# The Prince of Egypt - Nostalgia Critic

Zipporah, please, look at your family. Don't you want to get away from him for a while?
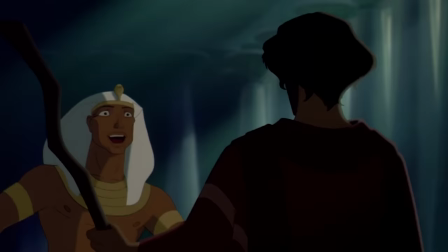He returns to find Ramesses has been made pharaoh, and he's ecstatic that his brother has finally returned home.
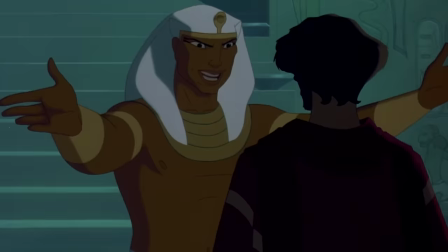I pardon forever all crimes of which he stands accused. He is the Prince of Egypt.
Sounds great. Where's my throne? Oh, I mean, I should really do the... the freeing thing. Can you point to where the throne would have been?
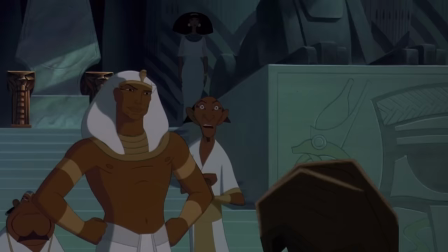Though it breaks his heart, Moses admits to Ramesses that he's there to free his people, and uses God's power to turn his staff into a snake.
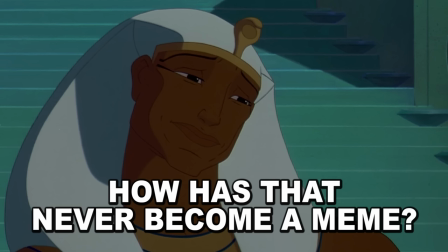Oh, uh, impressive. Hmm.
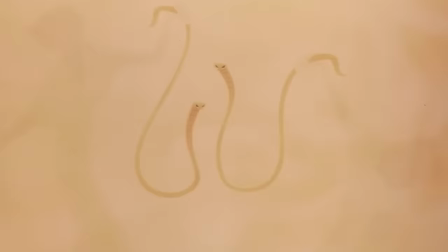The priests, however, show off their illusions, giving the impression that their gods are stronger.
You're playing with the big boys now!
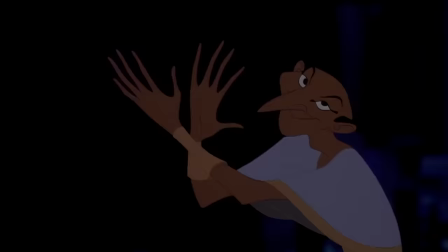You're playing with the big boys now!
So admittedly, this is not the strongest song in the film, but there's a few things to keep in mind.
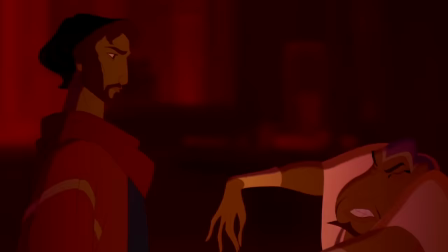First off, this was meant to play out the magician aspect, so it was going to be more like a Vegas number with showgirls and animals, stuff like that.
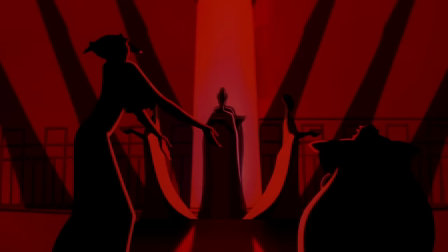When they decided to take a darker tone, though, they changed the orchestrations but kept the lyrics the same. Honestly, they should have changed them to be a little darker. With that said, this is the comic relief song.
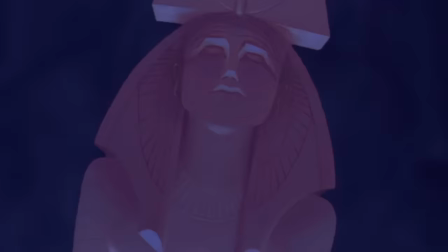Think about that. Compare it to other comic relief songs you've seen in the past.
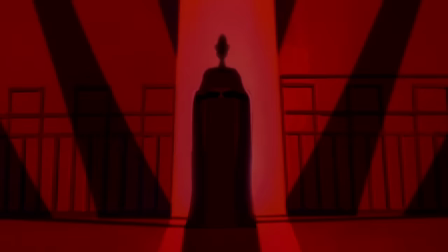B is the buzz, kids will blow dandelion fuzz. You're playing with the big boys now!
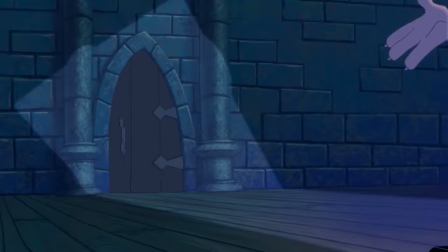She wants you so any moment, she'll walk through that door! Playing with the big boys, playing with the big boys!
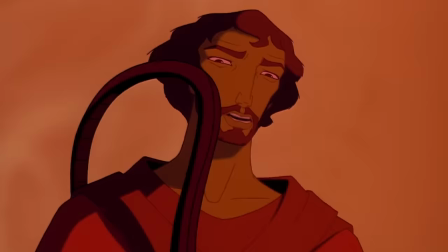Hakuna Matata, what a wonderful... By the mitophorus, you will kneel before us.
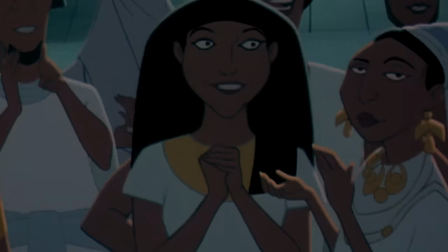Suddenly, it's looking a little bit more badass, isn't it? Also, I just love this random lady's reaction to it, like, Oh my god, snakes!
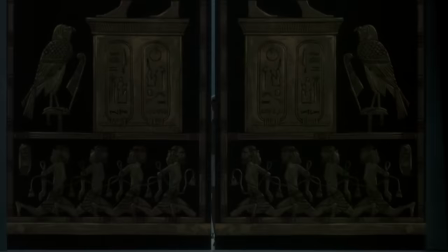Snakes! Oh, that's like the thing I liked! Oh god, snakes!
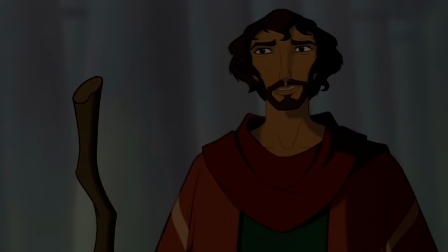Ramesses calls Moses into his throne room, still thinking this is all a joke. Not only do we see that the dead pharaoh clearly still has hold over him,
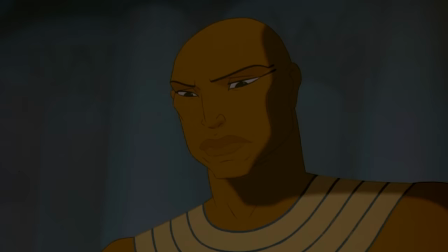as shown through this profile shot and the fact that his city has literally eclipsed his father's, but he also tries to make excuses for him.
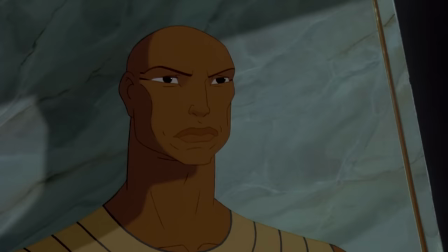His hands bore the blood of thousands of children. slaves.
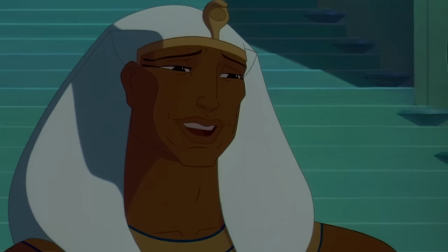Again, really great expression on him there. Ramesses is honestly one of the most underrated animated villains.
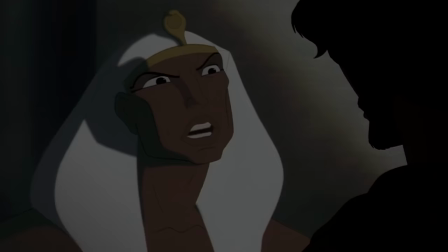When you compare him to other great animated baddies like Frollo or Gaston, Ramesses is still one of the most tragic, complex, and sympathetic.
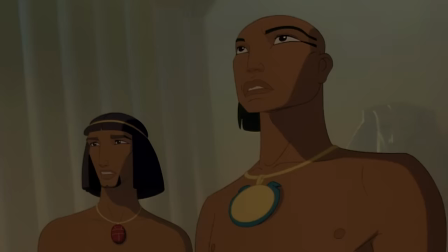He loves his brother, but we've seen clearly the responsibility that's been hammered into him by his father.
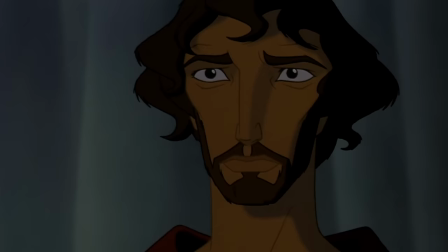In some of the best animation in the movie, and that's really saying something, he comes to grips with the situation by going through every expression you could imagine.
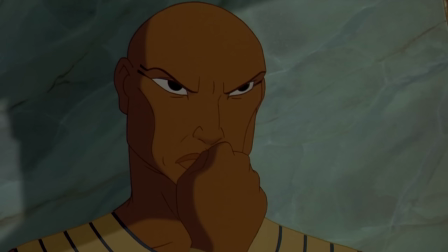Ralph Fiennes didn't even think they'd be able to pull this off in animation. But you know instantly in every second what different emotion he's going through.
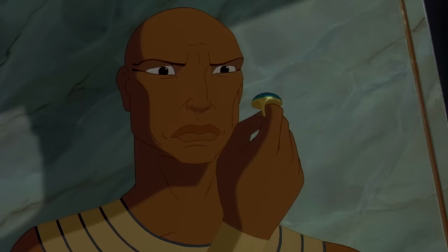I sadly can't show it all here because, you know, YOUTUBE! But I suggest you find the scene and watch it on your own.
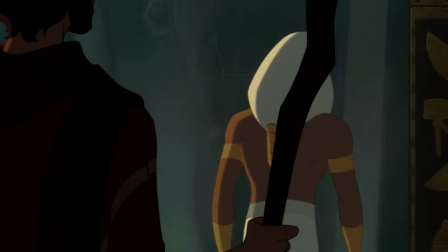It's really an incredible moment.
Rameses, please, you must listen. I will not be the weak Link.
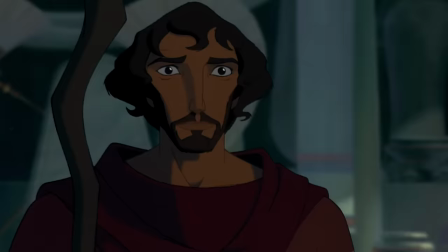Goodbye! Ha! 90s references! I love them! Oh, by the way, their workload has been doubled.
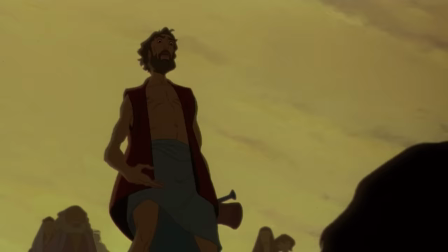The slaves hate Moses for making things worse, especially his brother, who's now bringing his full Goldblum.
When did you start caring about slaves? Was it when you found out that you were one of us?
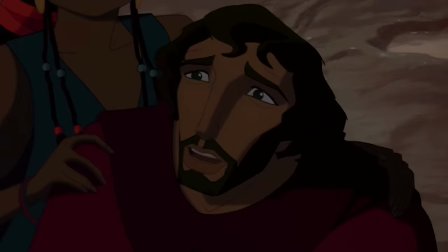And before you even knew what you had, you patented it, and packaged it, and slapped it on a plastic lunchbox, and now you're selling it. You're gonna sell it. Well, you didn't see because you didn't wish to see. Ah.
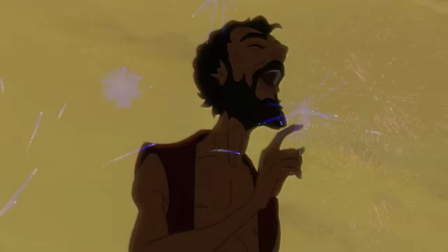That is the satisfied look of the ultimate Goldblum awe. You did it! No uh will ever be more Goldbloom! Ah! Now all we need is the ultimate ha-ha-ha-ha-ha!
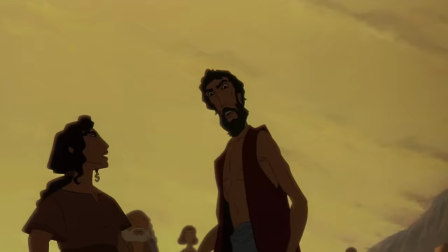Yeah, that one's definitely still in the lead.
Aaron! You shame yourself.
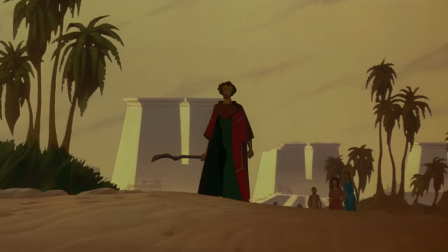Uh-oh. Should I change my pants? Miriam gives Moses the motivation to confront Ramesses again, turning the river into blood.